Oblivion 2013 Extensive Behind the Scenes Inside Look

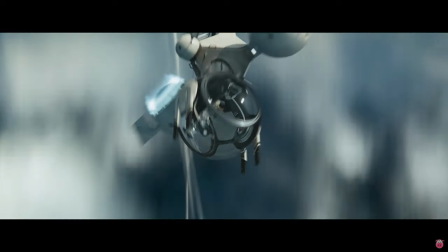I'm good to go.
As an architect, Joe imagines things that are wild. The Sky Tower is a home build at 3,000 feet above the ground.
Sound speed. And...
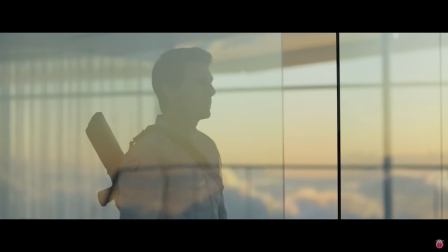Mark. And... Action.
The Sky Tower is a home build at 3,000 feet above the ground.
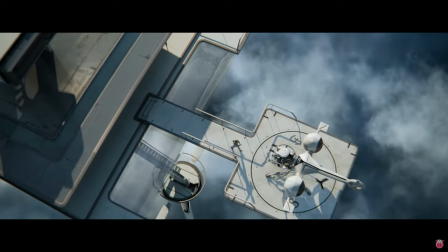This is almost like a station. It's almost like a military outpost. It's a living quarters, but it's also a working environment.
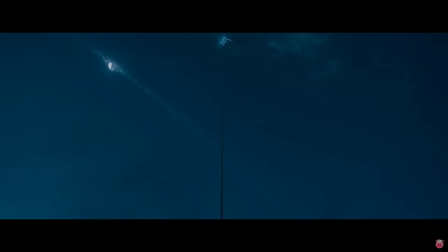It's a three-level home that's on this tiny little spindle. Obviously, that's not something you could build, but I felt like we could get close.
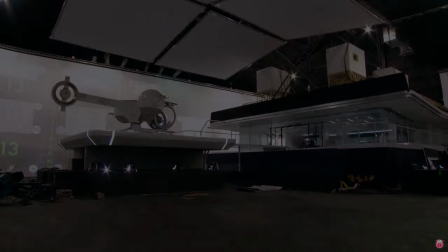Before the movie started principal photography, we went to Haleakala, a volcano in Maui.
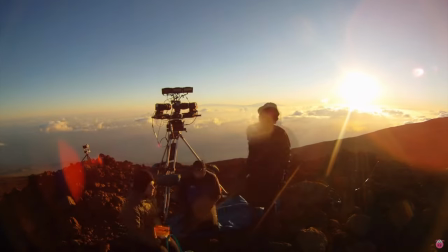We set up three cameras that captured sky, clouds, sunrise, sunsets, stars.
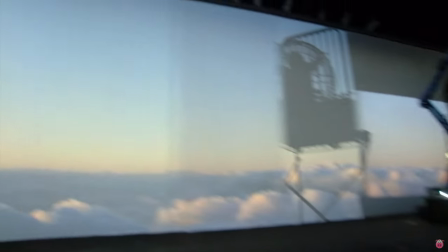Then we took that footage and we front-projected it on a massive screen that surrounded the set. It gave the film a very epic feeling. If we were to do this blue screen, all that blue that you'd see outside the windows would spill into all these surfaces and all this glass,
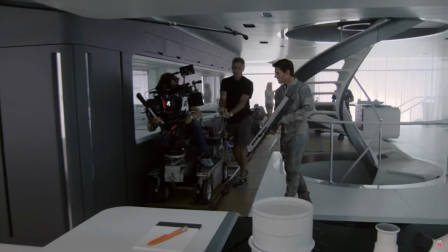and that would be a virtual nightmare to have to paint out and deal with in visual effects. So the opportunity to get that stuff in camera was the critical design feature in this whole set.
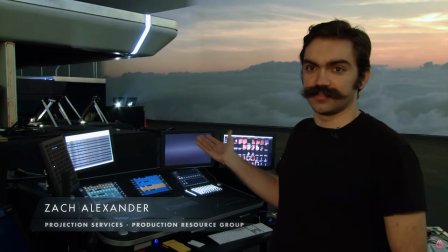There is no blue screen. I mean, what you're seeing is the final product. And we're able to, you know, change the weather.
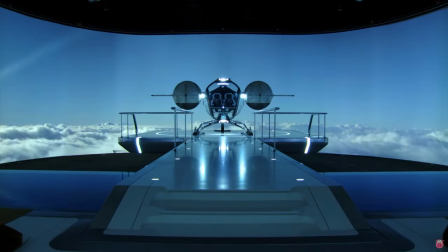It's sunset, and the next day is daylight, then we have night, and all the clouds are moving. It's all pretty amazing.
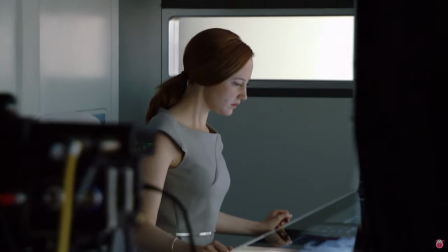And what that allowed us to do is to not only capture it in camera, but use the reflected light of that footage to actually light the sets and the actors.
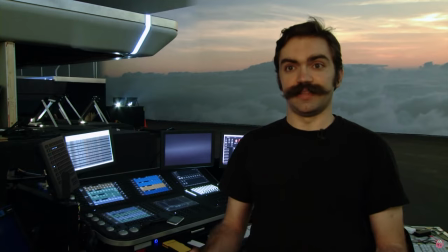The lighting that you're getting on the actors' faces is the same type of light they get in a sunset because it's literally footage of a sunset. You end up with an all-in-camera visual effect and a visual quality that just can't be faked.
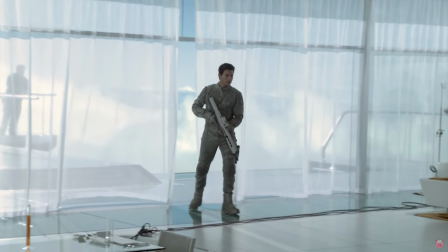And the actors really enjoy it too because they're actually in a place that has clouds surrounding them. It does help as an actor, not acting green screen. I mean, it's interactive, so you don't have to try to imagine something.
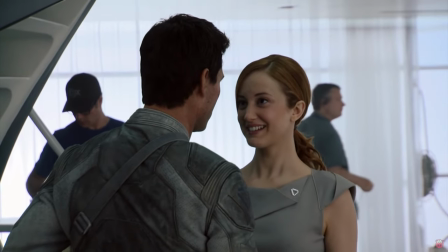You're there with the other actors. It felt very organic.
That was take two. It's fantastic.
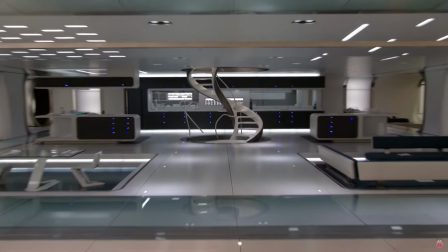This is an amazing piece of art. I want to stay here and live here. I want to move in.
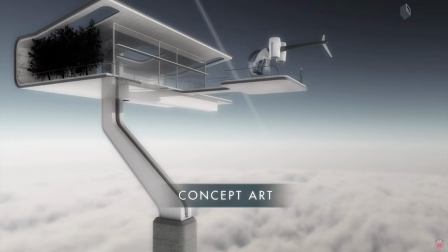Those designs are incredible.
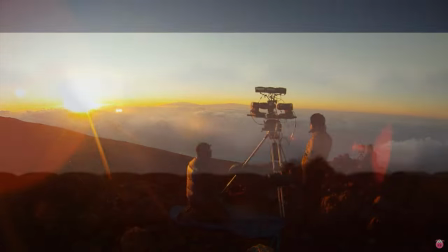Joe filmed on top of a volcano, cloud formation, sunrise, sunsets, and then he had those images projected, so that was the natural lighting.
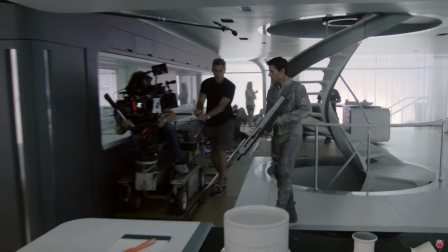It was the clouds. It was, without a doubt, the most beautiful set I've ever shot on. Thanks. It allows them to even kind of immerse themselves more deeply in the story because they're surrounded by it.
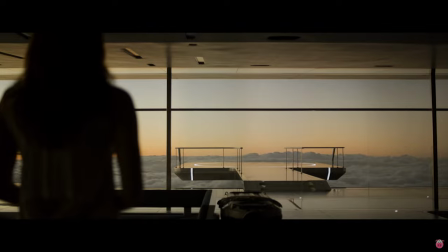So that's something I'm really excited about that we were able to do on this movie. It's just so cool.
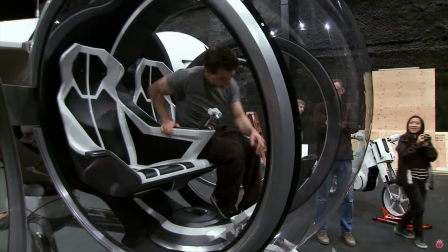Every piece of it was so smooth and elegant.
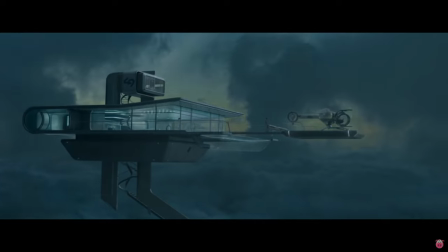This great visual world from the Sky Tower to the bubble ship ultimately is an emotional experience.
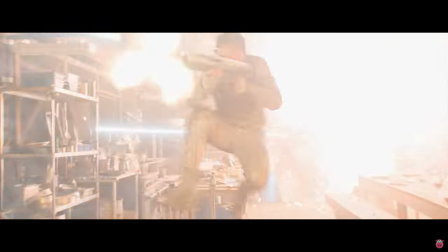It's extraordinary. And it's epic.
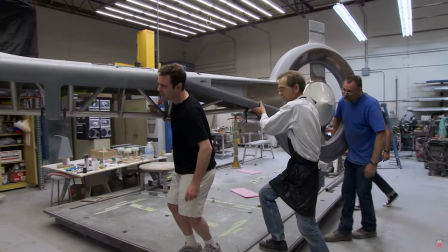The whole philosophy for the movie was to try to shoot everything in camera. So we decided that it made sense to build a full-scale version of the bubble ship.
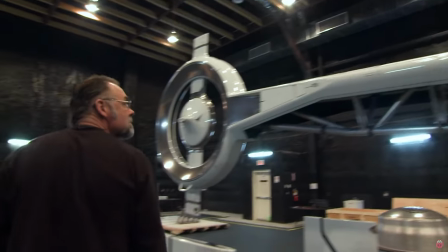Once you get the fuselage on, you can go anywhere. You can put the tail boom on or you can do the cockpit. Did you get it in?
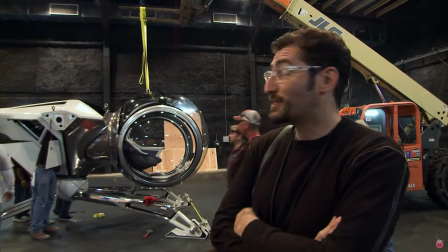We're finally getting the bubble chip. This is the first time it's ever been pieced together, ever.
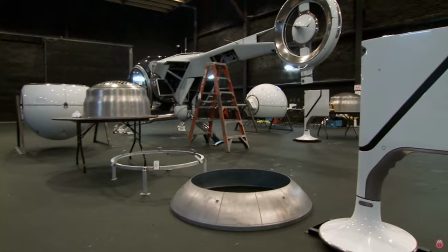We spent an hour and a half on crating it and finding all the parts. It's like Christmas morning, so we're getting everything out of the packages, you know, the bubble wrap.
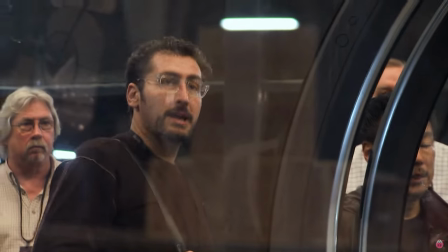None of antennas in this thing. What's the next steps? Engines? All these studs mount to the plate on there.
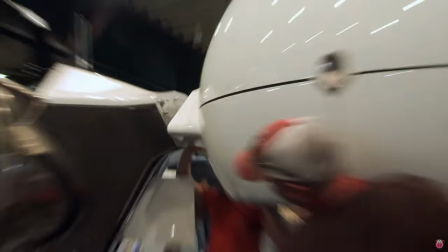Got your fingers? Go ahead, go back and we'll come over. Hold on, hold on. Last night, drop it down a notch.
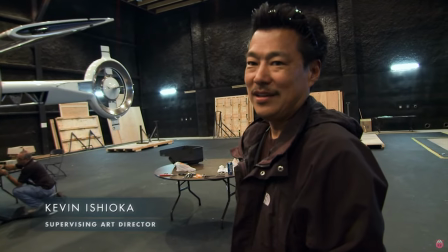I had no idea it was going to be like this, man. I'm shaking right now.
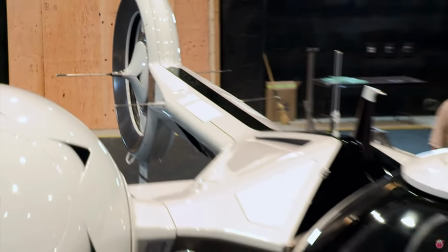Being able as a designer to participate on a movie where they build real vehicles, it's a designer's dream come true.
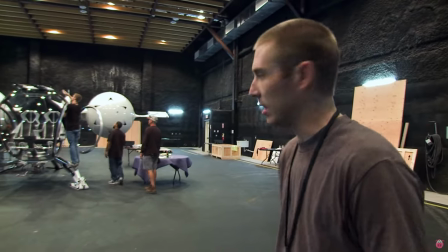Everything's fully assembled. Now we're just working on getting the lights fired up for tonight for Tom and Joe.
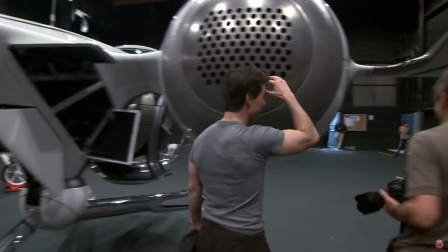Oh, my God, man. It's beautiful. This thing is cool. Can we pop the doors for him? God, that's beautiful.
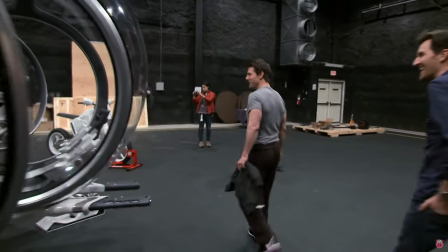Come on. Can I get in?